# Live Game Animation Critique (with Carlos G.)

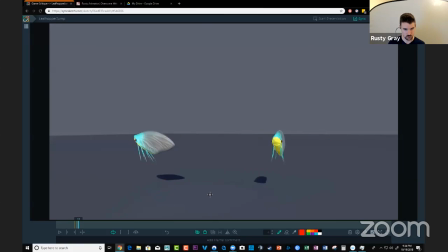1981s
And if we just, it goes to not. Yeah. Right. So we'll just drag behind it. Yeah. And we're getting that shape change to sell that flexibility and make it feel really slick.
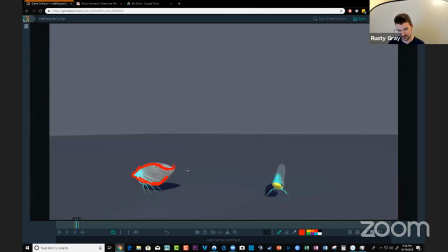1997s
So we get that C shape into this S shape, into this C shape again. And then I would just really just keep doing that like um and you know since he's taking off it makes sense to have that stretch and it doesn't have
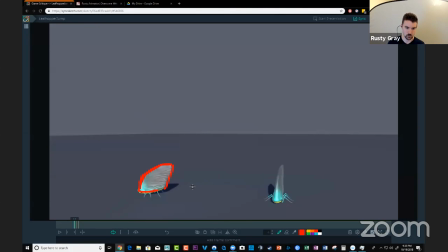2012s
to last for too long but when i look at this without the
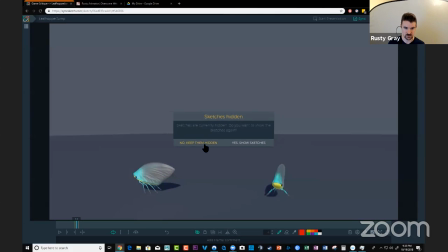2017s
drawings if i just think of this this tip of the leaf
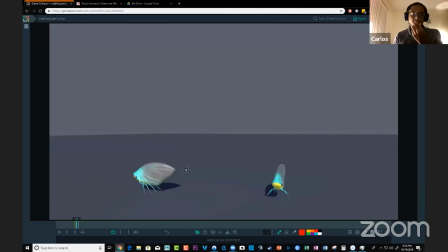2021s
here there's a big gap there yeah two frames so it'd be great to really hold that spacing back keep that spacing tight um you
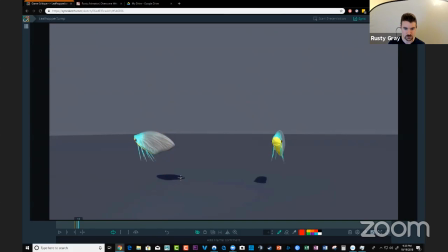2034s
know thinking about that leaf tip holding that back as long as possible uh so that we're really just building this arc here essentially this arc as it goes up right yeah and you can keep dragging it through here and arcing
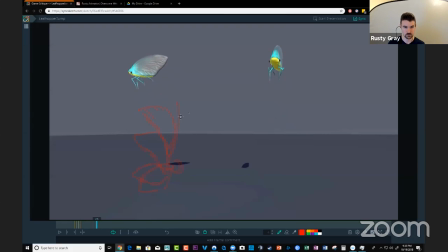2056s
to make that feel better and looser and you can do the same on the way down as well so
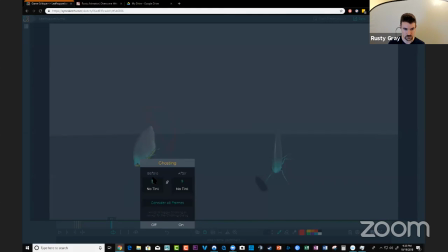2063s
make this less so
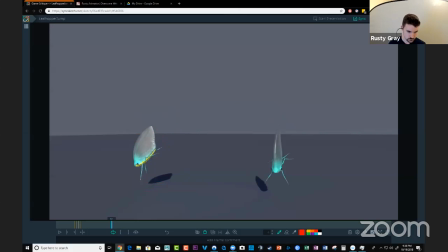it gives it gives your landing so much more impact to be able to distend the shape right and it
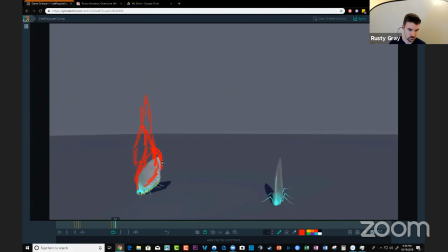2092s
makes us feel the weight of it because there's this mass that hits the floor and then there's this part that drags behind i'll turn the ghosting off in a second look make more sense that
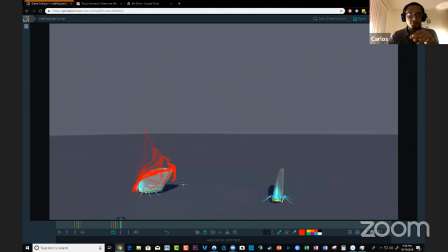2113s
makes total sense for it because all the like it is an actual like a leaf hopper and in real life and all the mass and all the i guess the uh is in the front is in the actual body and then the wings of it are going to be that that uh that tip like the that tip at the end of it and it
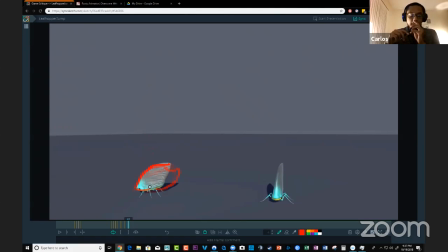2132s
would literally drag behind if it was going up and down like that would be that would be so much more more appealing so because looking at it now yeah yeah so i mean if you could get it in there would help
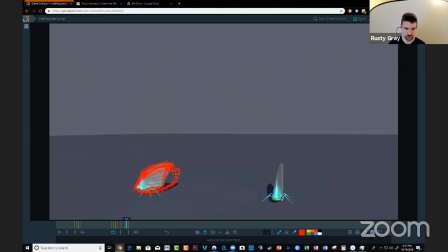2146s
like if you had the option on the rig it would do a lot for you to to make it feel better um So, like, just seeing how that arcs out, right? Right. I would actually change this one.
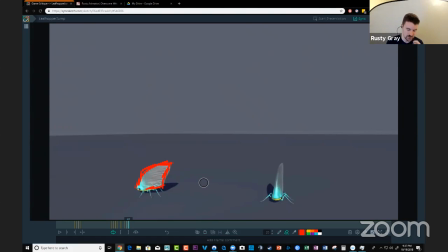2166s
So, you're kind of like, it's very tail-like where, you know, you get that flop in there. So, that would add so much life to this that would make, to me, this makes the hop. Like, is to have that flexibility on there.
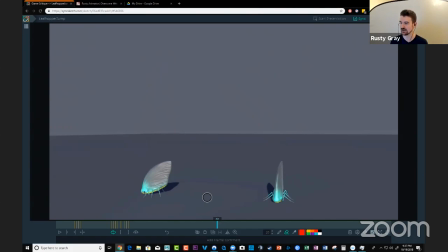2181s
Yeah. it kind of gives him uh i don't know it makes him feel like happy it could depending on how you add it like be like you know um and you could the cool part is is like you get that right for the for the for the side view because this is the
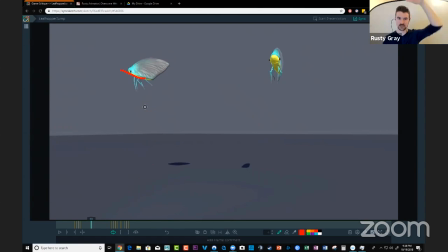2196s
most important that that rotation on the body as he's hopping and then you can do it for the for um for the front view so you get the side to side twist in there and that really like loosens them up yeah so
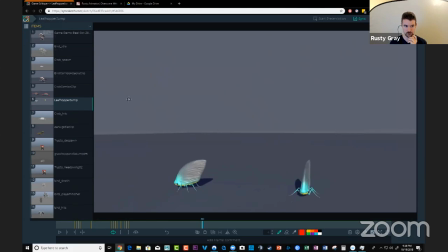2211s
this guy could be really awesome uh i'm crossing my fingers for you to have the rigor be able to work some magic yeah